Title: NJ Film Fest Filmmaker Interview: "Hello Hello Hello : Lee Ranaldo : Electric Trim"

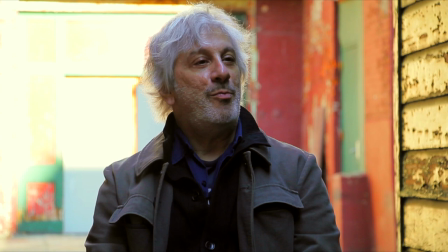254s
You know, the film itself builds to the kind of dramatic moment at the end, at least for me, and at the same time, as I mentioned to Fred before, the film is quite a,
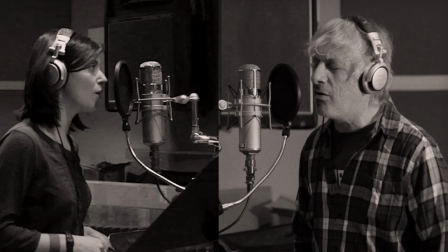263s
at first I wanted to say it's like a painting and then I kind of backtracked as I was thinking about what to ask you guys that I thought it was more of
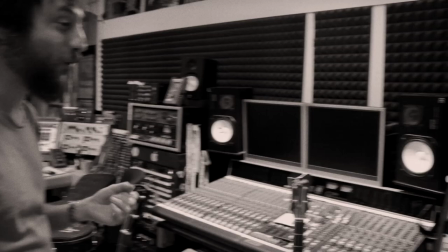271s
a collage as you have moments where what you see is in black and white at other times in very striking color
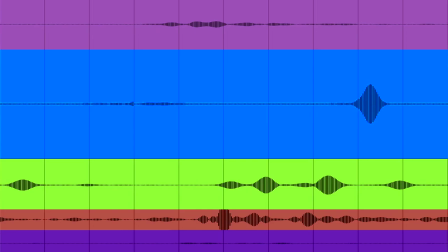278s
and then you have the graphic imagery of the soundtrack that kind of pops up with all the sign curves so
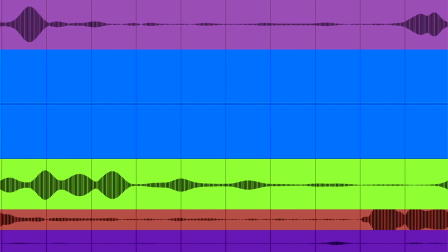284s
was this something that you kind of came together for you in the editing process? It did definitely come together in the editing process. I always imagined the film would be in black and white. Just completely. And part of that was really because when I looked at the footage originally that I shot the first weekend,
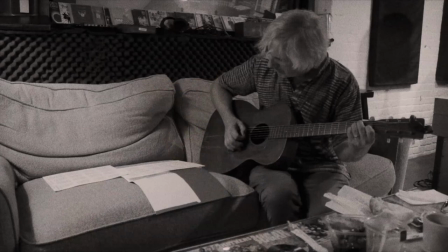302s
the studio was just like a random craziness of objects with different colors in them.
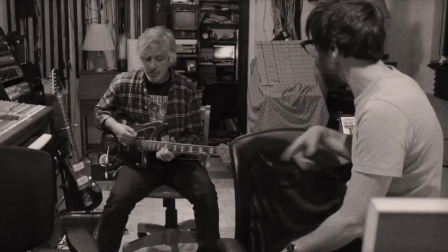307s
And I just felt like I was looking all over the place. And I wanted to focus on the work these two were doing.
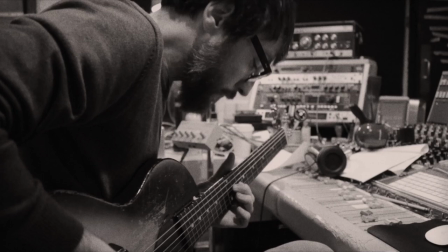313s
It was two guys. It was very intimate. And it was kind of like they were doing a job. Like a very creative thing that still resembled like they showed up every day at 10 and they stayed till 11 at night.
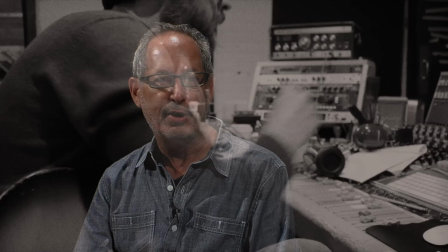323s
And I felt there was a black and white aesthetic there. And I also loved, you know, those black and white films from the 60s and 70s. Yeah, very much. And so I felt there was no harm going that way. And as far as I was concerned, it made it easier to understand the movie.
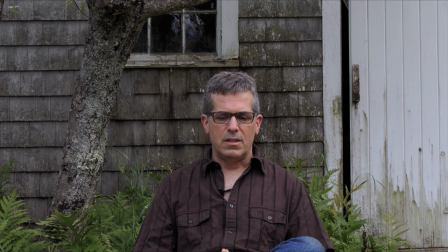337s
Then we started thinking about the structure of the film. We went back and shot interviews and we thought, well, let's get out of the studio.
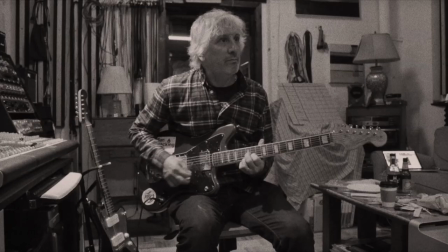343s
Let's completely blow up that feeling. and the color was an easy way to just take you someplace else.
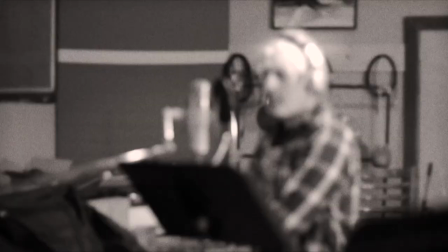348s
And it also gives a little background on his Sonic Youth past as well as his artistic past, and he works with his wife, too, in performance. Yeah, yeah, they perform a lot all over the world. Yeah, yeah. So, folks, we're running out of time, but what I wanted to mention to you is that both of these guys are going to be at the opening night screening, which is a terrific program. We have two short films that will precede the documentary, And that's on Friday, September 15th, our opening night. The program begins at 7 p.m. General admission is $12 for the general public and $10 for students and seniors.
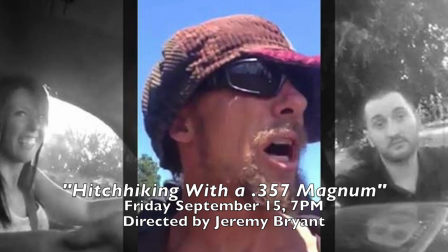383s
The two first films, one is called Hitchhiking with a 357 Magnum.
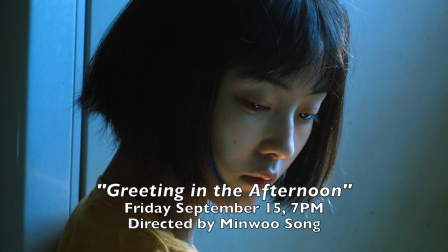388s
It's an amazing film. It's very experimental. And the second film is called Greeting in the Afternoon by an artist from South Korea, which is also very, very interesting and feeds very nicely into your film. So these guys will be there to take questions and answers and hope you will join us for this great program. Again, you need further information, you go to njfilmfest.com or you feel free to call us at 848-932-8482. Thanks so much for coming. It was wonderful meeting you. Great. Thank you. Thanks.
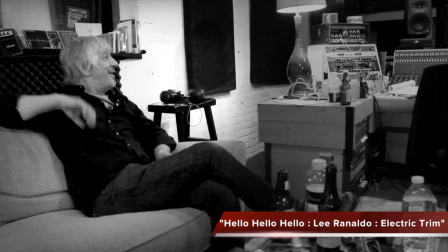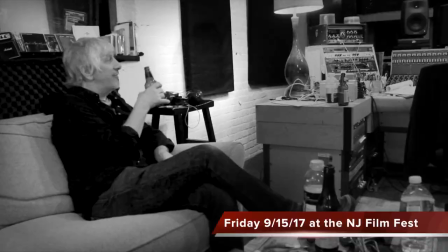427s So, you know, I like it. I like it. It's just like we're in foreign land for me with some of this stuff.